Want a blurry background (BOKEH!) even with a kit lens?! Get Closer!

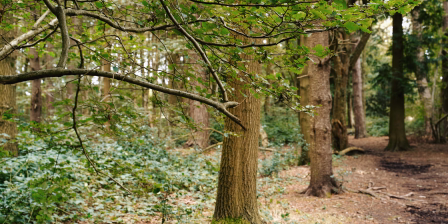4:28 It's roughly the same distance from me to the subject as the subject is from the background.
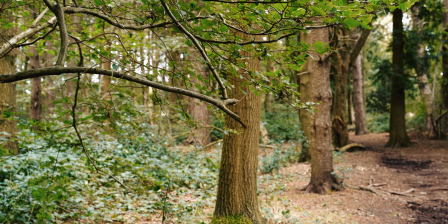4:33 Now there's not much out of focus there's no bokeh it doesn't look all that great we're shooting at f5.6 now i'm not going to adjust
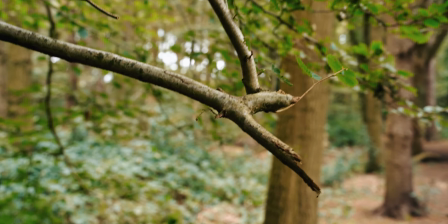4:39 anything at all i'm not going to zoom with my my lens i'm not going to change the aperture i might change the focus but that's all we're
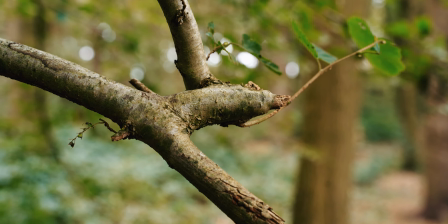4:45 going to do and all we're going to do is close this gap so we're going to close the gap between me and the subject
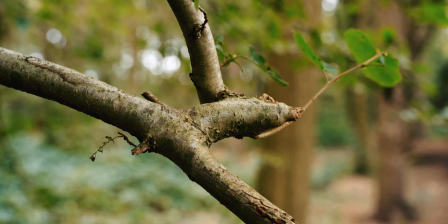4:52 getting as close as my camera will allow and as you can see as soon as i start getting closer
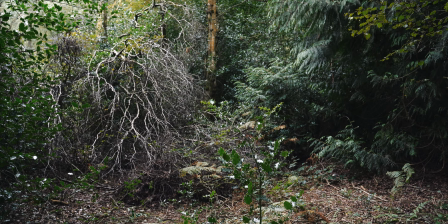4:58 that background starts to go out of focus and we'll get some much shallower depth of field and some much much nicer bokeh.
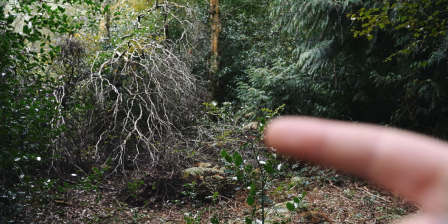5:06 So here's another example if you've got a zoom lens which I assume you have if you're talking about kit lenses
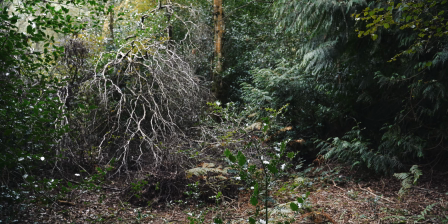5:11 then you can actually use the zoom to get more bokeh and save your legs but you're essentially doing the same thing.
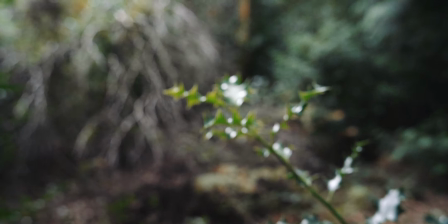5:17 So just here there's a bit of a holly bush which we're focusing on but everything's in focus you can't really see it we're shooting at f5.6 so everything's pretty much in focus.
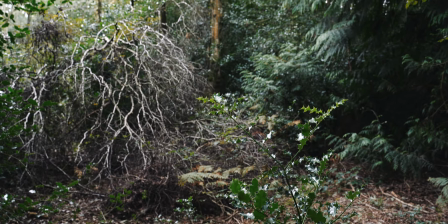5:25 So here what we could do is walk forwards
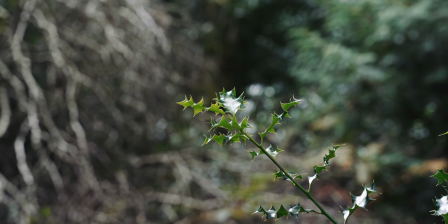5:30 get close enough to this and therefore it'll blow the background out or let's move back
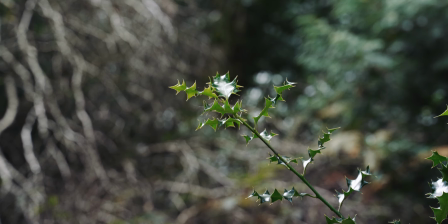5:36 now this time rather than using our legs what we're going to do is just zoom in and if we zoom in you can see it will do essentially the same thing
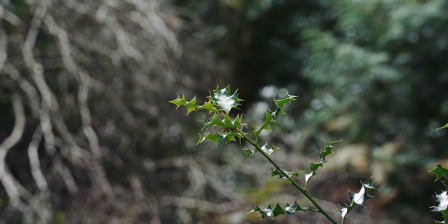5:44 it's effectively reducing the distance between us and the subject which
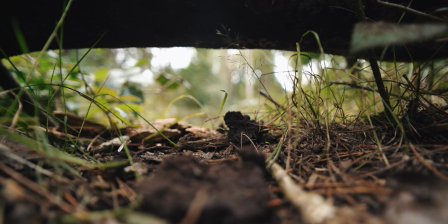5:49 is therefore giving us a shallower depth of field and blowing out the background giving us bokeh easy as that and we don't even have to use our legs.
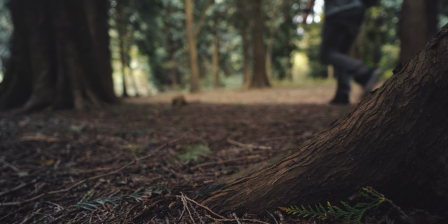5:59 Perfect. The distance between the subject and the background isn't the most important element. What is the most important element is the distance from the subject to the background in proportion to the distance from you and the subject. If you're 10 meters away from the subject and the subject is 10 meters away from the background, it's the same. You're not going to get great bokeh. Let's say in that example, you can't move the subject further away from the background it's always going to be 10 meters so we have to live with that so instead get closer to your subject reduce that distance even though the subject is staying the same distance from the background that distance is now proportionally much larger than the distance between you and the subject that will reduce your depth of field and give you way more bokeh easy as that and that's it that really is all there is to it so if you want to get some bokeh but you're only shooting with the kit lens don't fear you can still get some really nice shallow depth of field with that blurry background for your b-roll just by controlling the distance open up the aperture as wide as it'll go even if that is only f5.6 zoom all the way in get nice and close to your subject and job done you'll be getting some creamy bokeh in no time at all and that's it for this video folks if you enjoyed it give me a thumbs up any comments or feedback put them down below do also let me know if you want to see more of these quick tip videos there's loads i could do about cameras and all sorts of things so let me know down in the comments below if you're new here you did enjoy this video you want to see a little bit more don't forget to hit subscribe button thanks for watching i'll see you next time take it easy see ya